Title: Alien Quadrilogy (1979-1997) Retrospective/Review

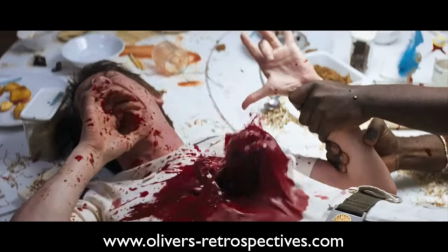(25:03)
It's something that will give you nightmares, and still to this day the imagery and the sound of his death can haunt you to a certain degree,
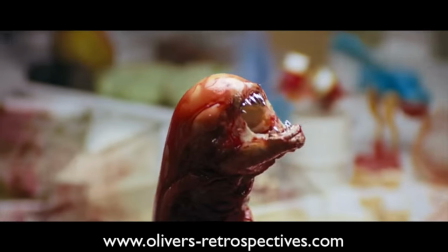(25:11)
because it's executed with such detail and precision. It's masterful filmmaking.
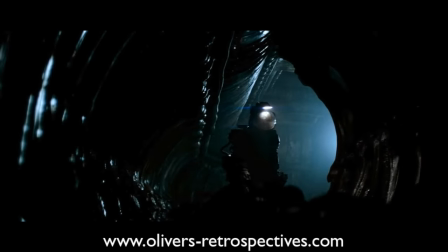(25:17)
What separates Alien from its sequels is its immense detail and strong atmosphere.
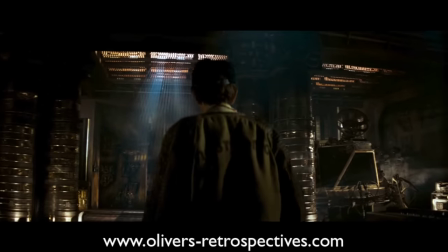(25:22)
It really takes its time to set up the world and for anything to really happen.
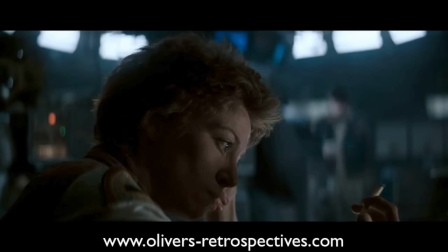(25:27)
During that time you get to know the characters and to soak up the sets, and it gives you a great sense of the layout of the ship.
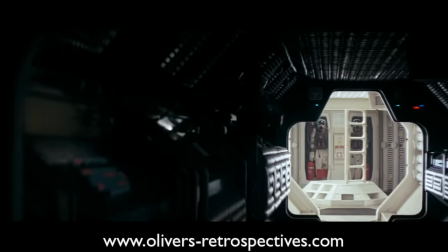(25:34)
Many could see this and rightly call it a slow movie,
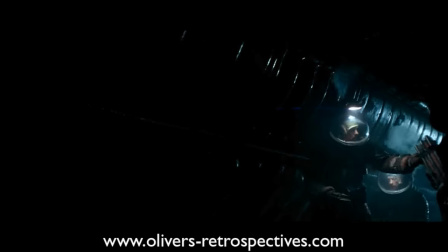(25:37)
and often fans of the series tend to push more towards Aliens as their favourite because of this.
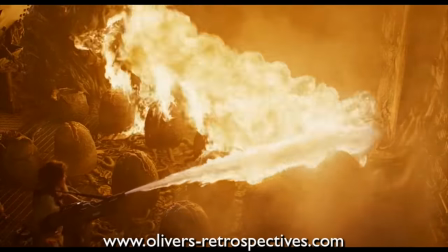(25:43)
It has a faster pace, more violence and a bigger story to tell, but the slow pace of Alien is all part of its master plan,
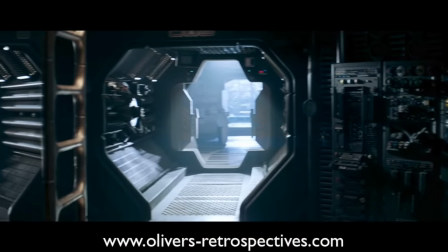(25:51)
to build up suspense and leave you wondering what's going to happen next.
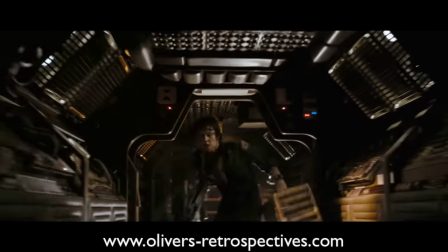(25:56)
Alien has a very simple plot, and it is drawn out over a nearly 2-hour runtime.
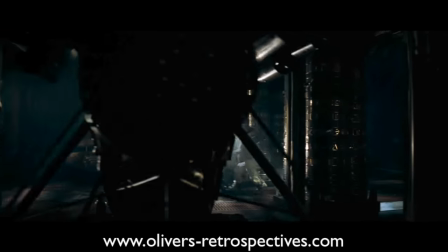(26:01)
In many scenarios that could break a movie, but Ridley keeps you engaged throughout without boring you or leaving you disinterested.
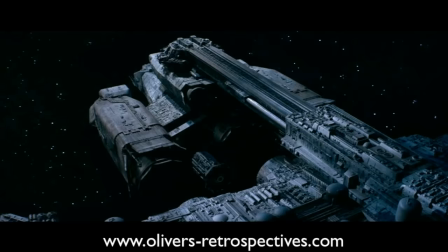(26:10)
With its incredible production design and rousing score by Jerry Goldsmith, you are just glued to your seat.
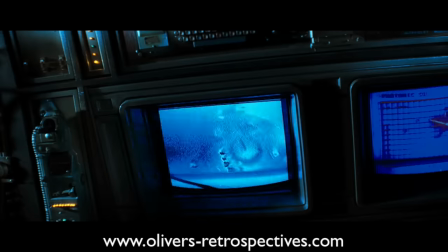(26:16)
It may be a simple plot, but it's an extremely interesting premise,
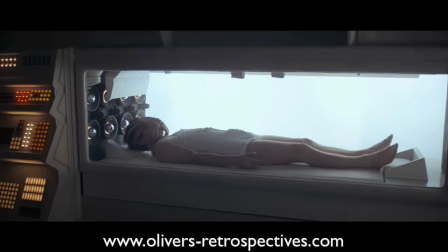(26:20)
so it raises many questions about the alien, the spacecraft, and the characters' backgrounds.
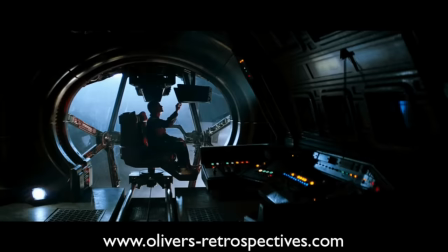(26:25)
You always have an open ear to find out the answers to these questions. However, 90% of the questions you want answered are never given,
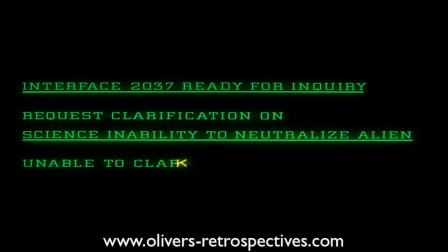(26:33)
so you're left to use your imagination to determine a backstory or an idea that's given to you.
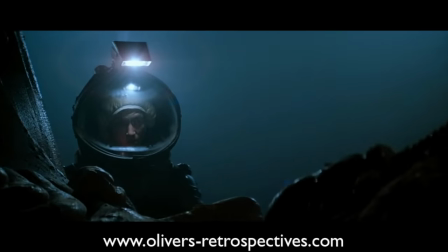(26:39)
The alien spacecraft and the jockey left everyone wanting more info.
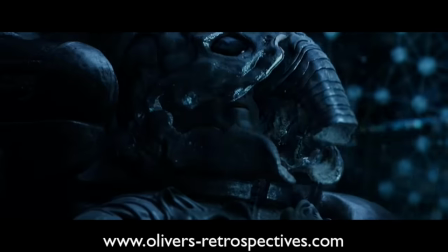(26:42)
They gave you that in Prometheus to a large degree, but it ended up leaving many folks more confused.
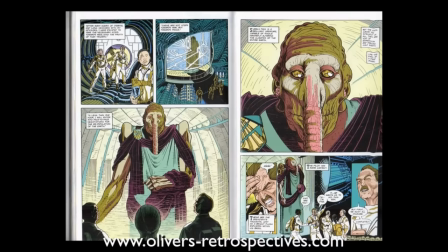(26:49)
With all fan fiction or prequels, when you are given those answers, it's never what you wanted, because your imagination is often stronger than the eventual answers.
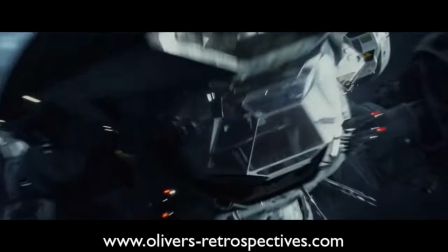(26:58)
It's hard to visualize one's imagination and for it to satisfy everyone.
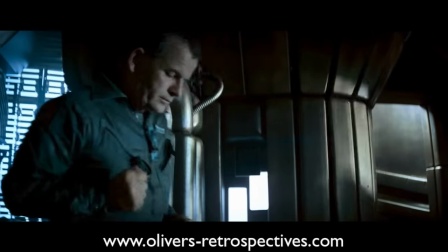(27:03)
What always fascinated me was the android Ash. They reveal that the company replaced a previous science officer,
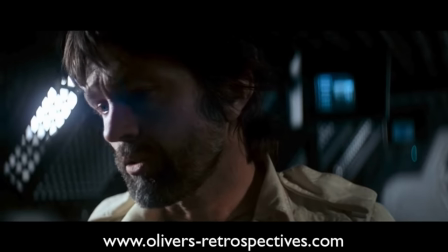(27:10)
who Dallas worked with 5 times before they shipped out, so no one knew Ash that well.
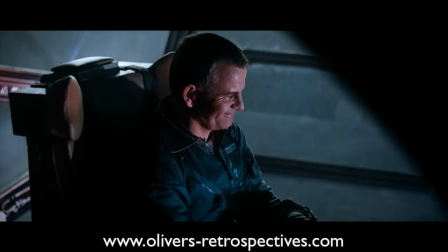(27:15)
He seems to fit in within the team and exhibits very human-like qualities, so the audience is unaware of his true identity.
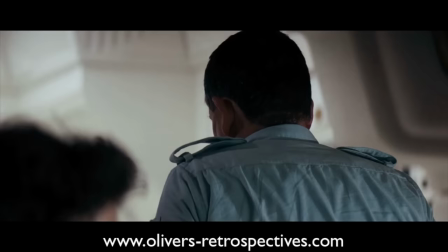(27:23)
It's just when the alien is let loose on the ship, he becomes totally closed off and acts completely different and less communicative, especially with Ripley.
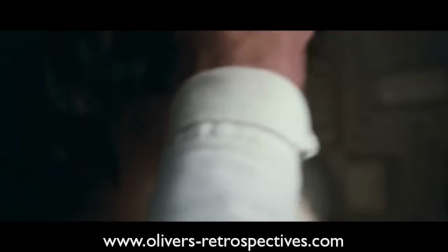(27:32)
When he attacks Ripley, he seems to be glitching, as if something has malfunctioned within his system.
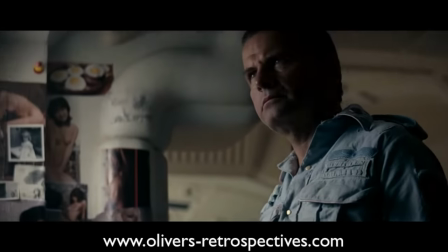(27:37)
Maybe he's breaking his programming that he mustn't attack humans. But you never know his main plan.
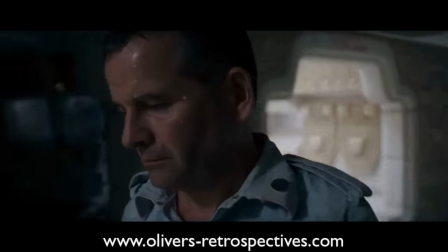(27:42)
Was he attempting to go back into stasis once the alien was safe? Or maybe being a robot, the alien wouldn't attack him?
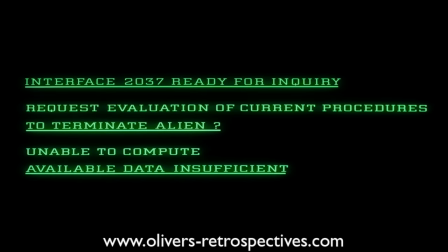(27:49)
As I said, the film raises so many questions that aren't answered, or we are only given small nuggets of information, which can be frustrating,
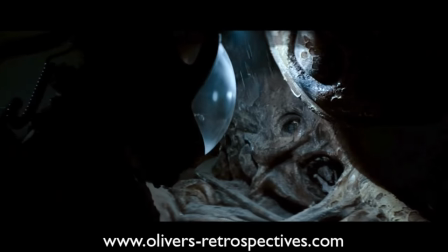(27:57)
but also lead to great discussions with your friends or fans who want to delve deeper into exploring the ideas and mythology of the film.
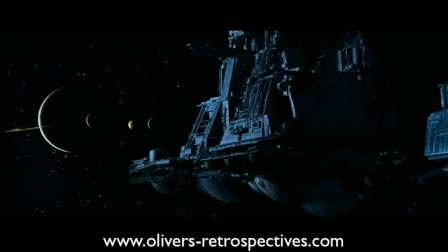(28:05)
The rich design of the outside and interior of the spacecraft really makes the world so believable.
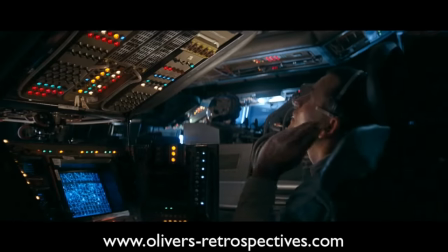(28:11)
Everything seems to have a function and you believe that everything works. I love the detail of the process to enable the destruction of the ship.
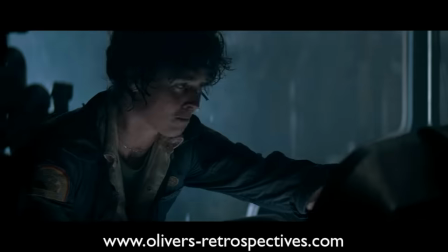(28:19)
It's not like Star Trek or 2001 with their clean interfaces and plain sterile corridors.
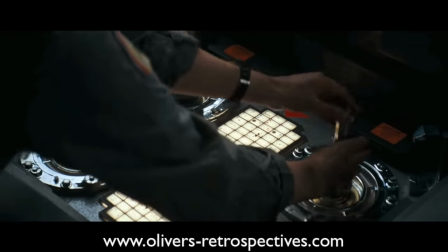(28:25)
The art directors and designers have created a working environment more so than
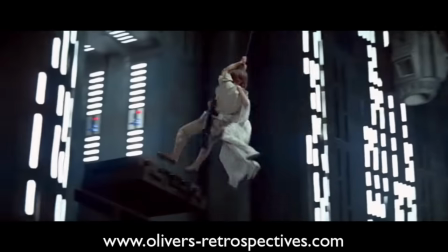(28:30)
Star Wars that pushed that retrofitted and run-down look for science fiction.
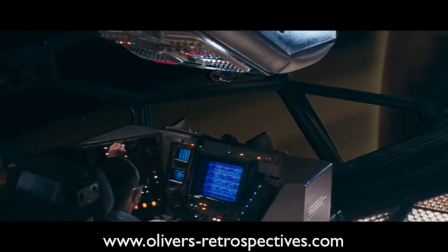(28:35)
The visuals of space and how Ridley Scott takes his time showing you outside the Nostromo creates a real hostile environment.
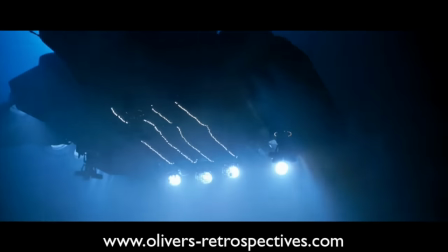(28:43)
Space looks so scary and you feel totally alone. It really delivers on the great tagline, "In space, no one can hear you scream."
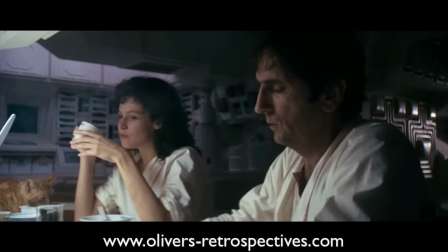(28:51)
Space never looked so scary. The cast all provide amazing performances, without a doubt, but Sigourney Weaver, for me,
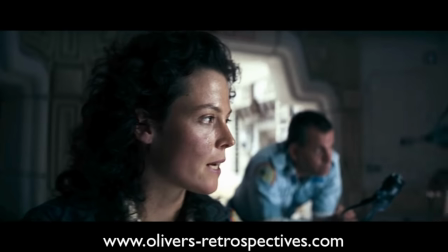(28:59)
really knocked it out of the park. The one scene that totally made me believe in her performance was when she loses her temper with Parker.
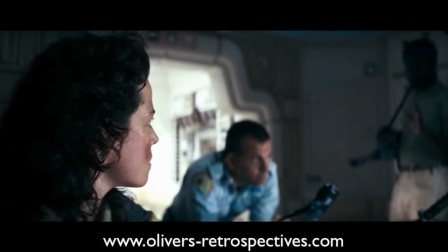(29:07)
You can see the immense stress she is under when she is finally in charge.